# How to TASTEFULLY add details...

The kryptonite of every artist. Details. We've all been there before. We hyper-focus on the smallest, most minute section of a painting to make sure it's perfect.
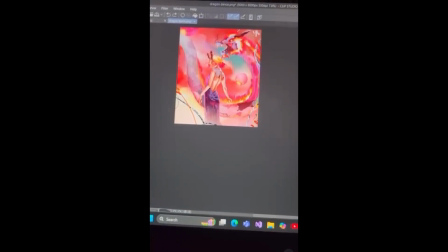0:16 Then we zoom out to the big picture just for it to get lost and realize it was only like 2 pixels big. I hate to break it to you, bud, but you just wasted your time. But there is a difference between hyper-focusing on the wrong things and adding detail with intention. This takes lessons from character design, composition, color, shape theory, and storytelling, the whole spiel, and I will show you how to break the perfectionist mindset and add detail where it actually matters. So sit down, children, it's time to give you a much needed lecture. As we go through this video, keep 3 things in mind: meaning, suggestion, and focus. These 3 concepts will keep popping out throughout the entire video, and if you don't take away anything else, remember these 3 things. Okay, the key to details that actually help an artwork are they need to mean something. Adding details to an outfit need to add to the character, not distract from it.
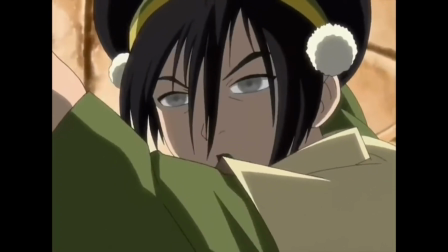1:28 The desert marauders from Avatar look like desert people.
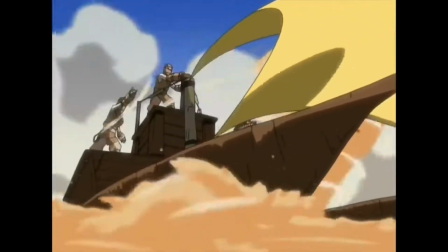1:32 The bandages and wraps, the lack of vision, all of these small details add up to tell you exactly how ominous they are.
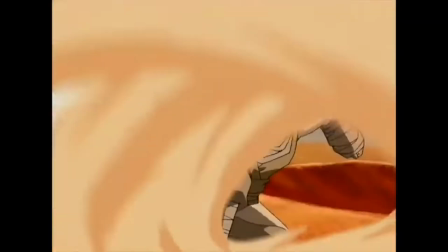1:39 They don't have a care for hygiene, and from first glance, you can tell exactly the kind of people they are and the kind of intentions they have.
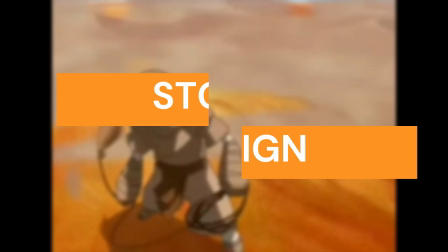1:47 Think of it as storytelling through design.
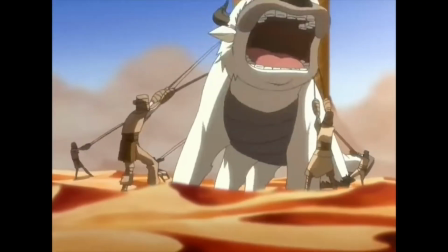1:50 Just by simply looking at them, without any words being said, you can almost sense their intentions already. It works in reverse too. Look at Solo Leveling.
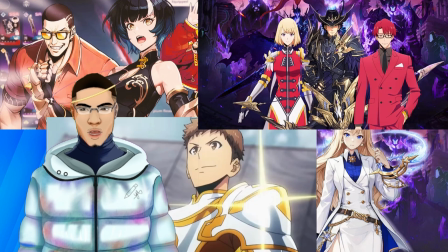2:00 Almost every character has these detailed, complicated character designs filled with gold, jewelry, glittering patterns, and more.
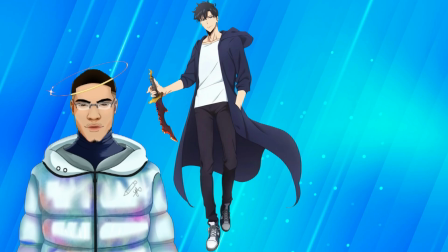2:08 Except the main character. He has simple plain black pants, plain black shoes, a white shirt, and a plain black jacket.
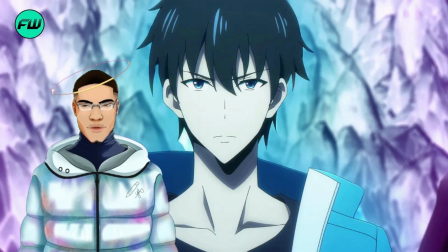2:16 No jewelry, and the most unassuming haircut possible. This breaks the trend of everyone being intricately designed and flamboyant.
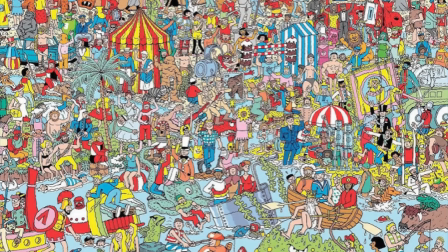2:24 It's like if someone took a picture from a Where's Waldo book and placed a black circle on the page.
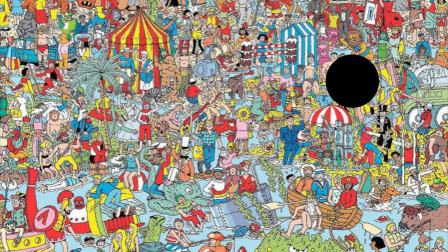2:30 You can't help but be drawn to the black circle. Despite so many little details, your eyes immediately go to where the circle is. Why? Because it's different. There is also adding details emotionally.
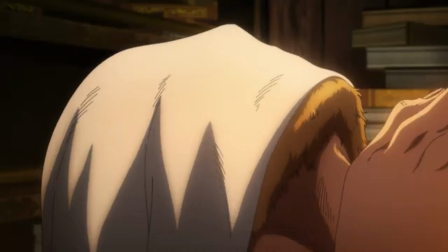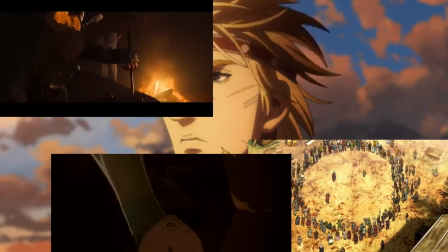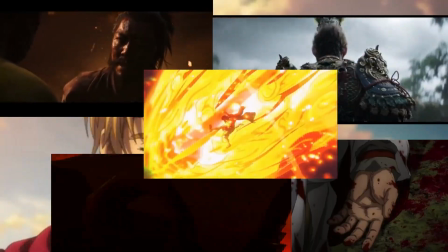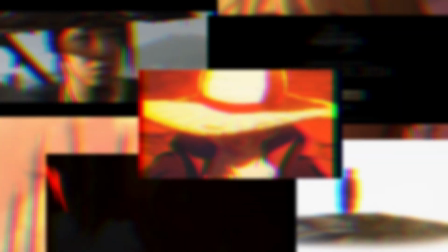Details of characters that, because we know of their backstories, make sense. Now granted, for these type of details in character design, you would have to do a little bit of world building and come up with a little bit of a backstory for the character, because it wouldn't make sense otherwise.
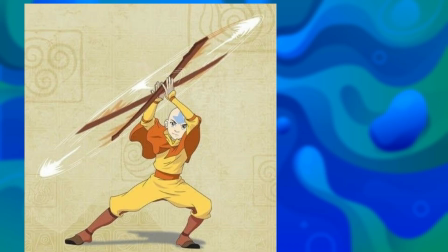3:37 But for example, Aang's staff, one of his few remaining relics of a world he belonged to, now extinct.
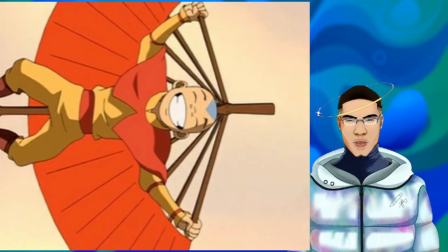3:44 Of course he would carry it everywhere. It would make sense for him to. Guts' sword has stuck with him through thick and thin.
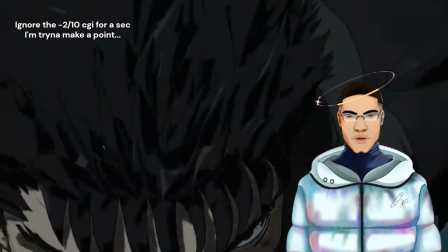3:51 It's his 3rd arm at this point, a representation of himself.
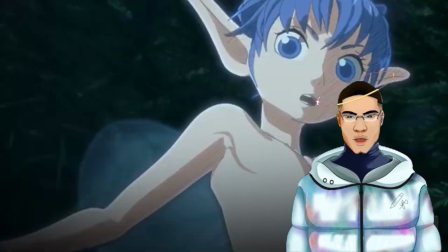3:55 It has so much emotional value to the story and by extension to us.
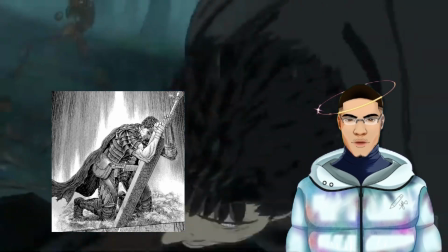4:00 And it feels like its own character. When he loses it, it feels heavy for us because it's like he lost a part of himself. This concept shows up in many mainstream forms of media.